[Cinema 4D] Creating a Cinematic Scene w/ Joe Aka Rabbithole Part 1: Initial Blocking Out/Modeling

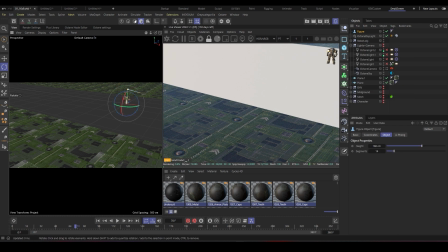734s
So I'll simply create this little dude inside my project, hit the move tool,
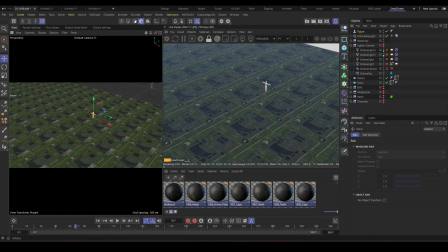741s
and just simply push it backwards, as you can see here.
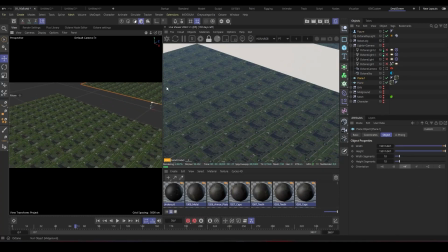746s
And I have my two large created planes. Let's just delete the materials because this is a future part.
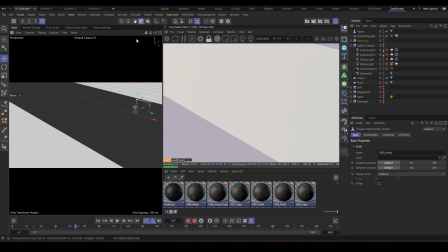756s
So I'll take my mech, select my mech, hit the scale tool,
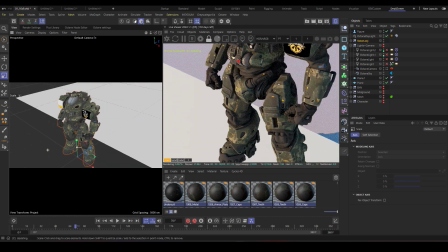762s
and just keep scaling it upwards, as you can see.
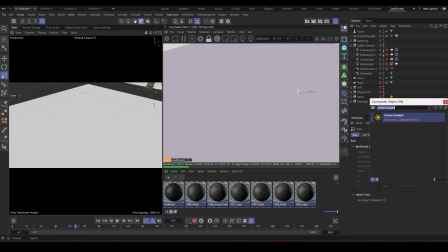768s
Then I'll create a camera, Octane, camera. I'll look through the camera. And one of the most important settings when you want to emphasize scale
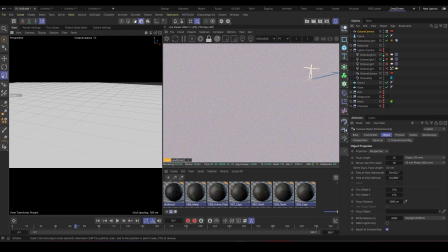783s
and emphasize the parallax effect inside your project is using a bigger focal length rather than the default 35mm lens that delivers with Cinema 4D.
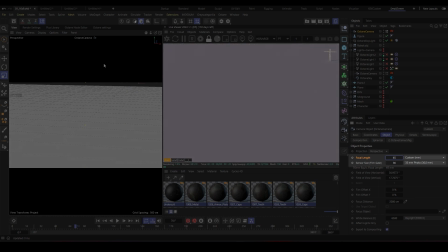798s
So we'll just type 65, which is similar to our final camera.
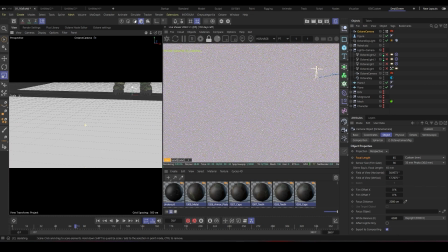804s
And I'll just hit 65mm and then try to pose.
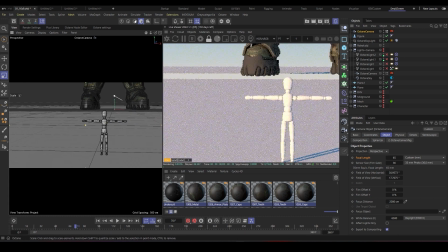816s
Let's just turn some lines. Pose our model into this scale.
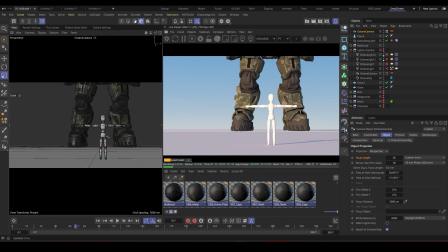823s
And as you can see, the viewport is responsive. I'll just lock the ratio so I have a final ratio, as you can see here,
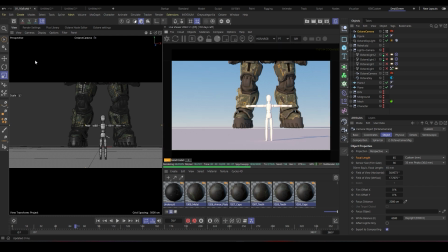831s
similar to my final render, and just zoom out from my live viewer a little bit.
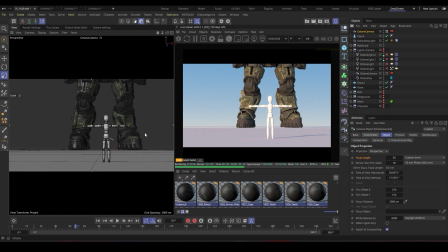837s
I'll try to center my camera, so I'll just zero out this,
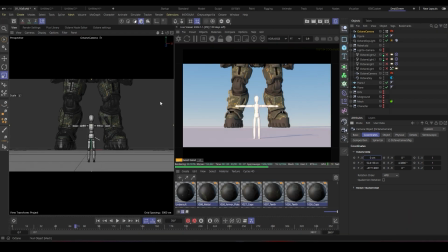844s
zero out this, and I'll just reveal my mech a little bit quickly so I can easily adjust the posing of my model similar to the final mech I have so we can have closer result.
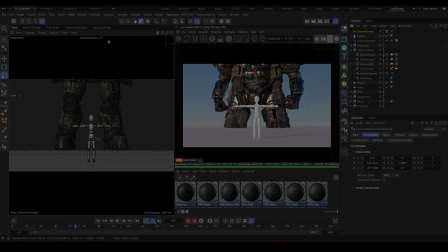860s
I'll click this button, which unchecks my camera.
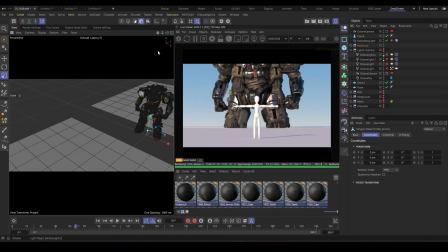863s
Then I can easily go out this camera and easily navigate without changing this view perspective.
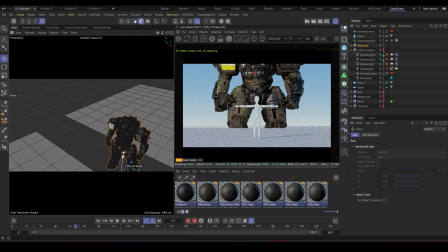871s
So it's going to be maybe pushed down a little bit, as you can see.
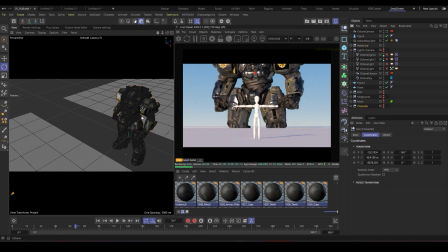876s
I rotate this one a little bit because if I look to my final character, it was rotated a little bit,
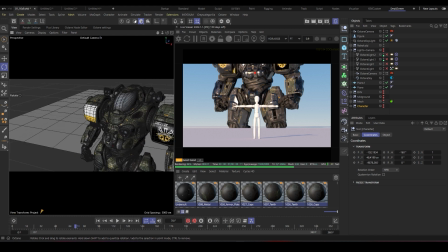883s
so it can give the illusion of it's looking a little bit aggressive rather than if it looks just flat from this side.
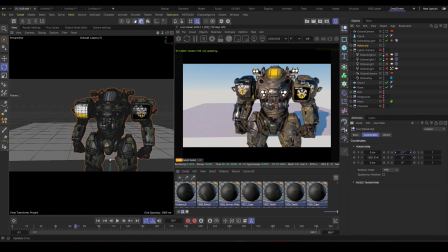898s
So I just like rotate it a little bit to this side. Let me hide this a little bit.
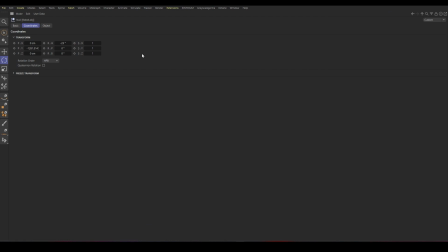907s
Oops.
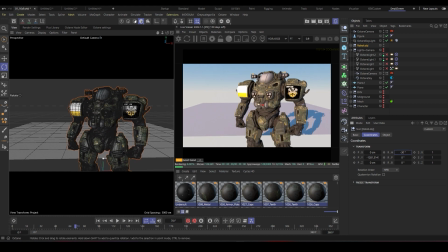911s
I just rotate to this side because, you know, if you pose yourself a little bit to the profile, it's gonna make you look a little bit aggressive.
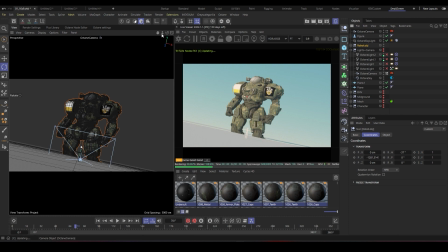922s
So as you can see here, I'm gonna push backwards with my camera. I created and push this one back. Let me uncheck my y-axis.
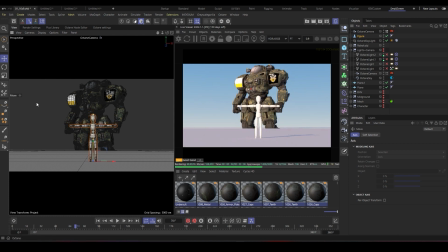940s
I created some nice contrast between my big robot and my small human, and just rotating it a little bit to the side,
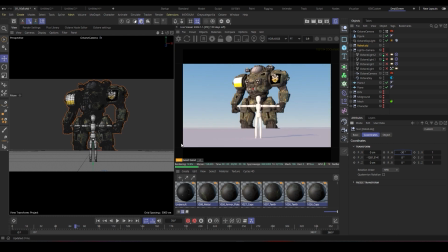955s
I think it sells the effect that it's aggressive, it's angry, it's powerful, it's strong, rather than having it laying down to the flat on this side.
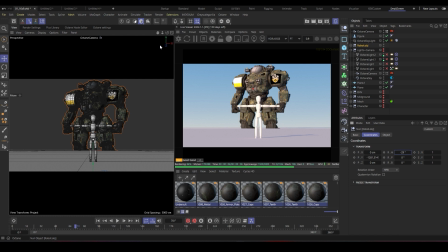967s
There you go. So since I'm happy with this pose, I'm gonna just like turn it off and turn back my main mech on. So it's similar.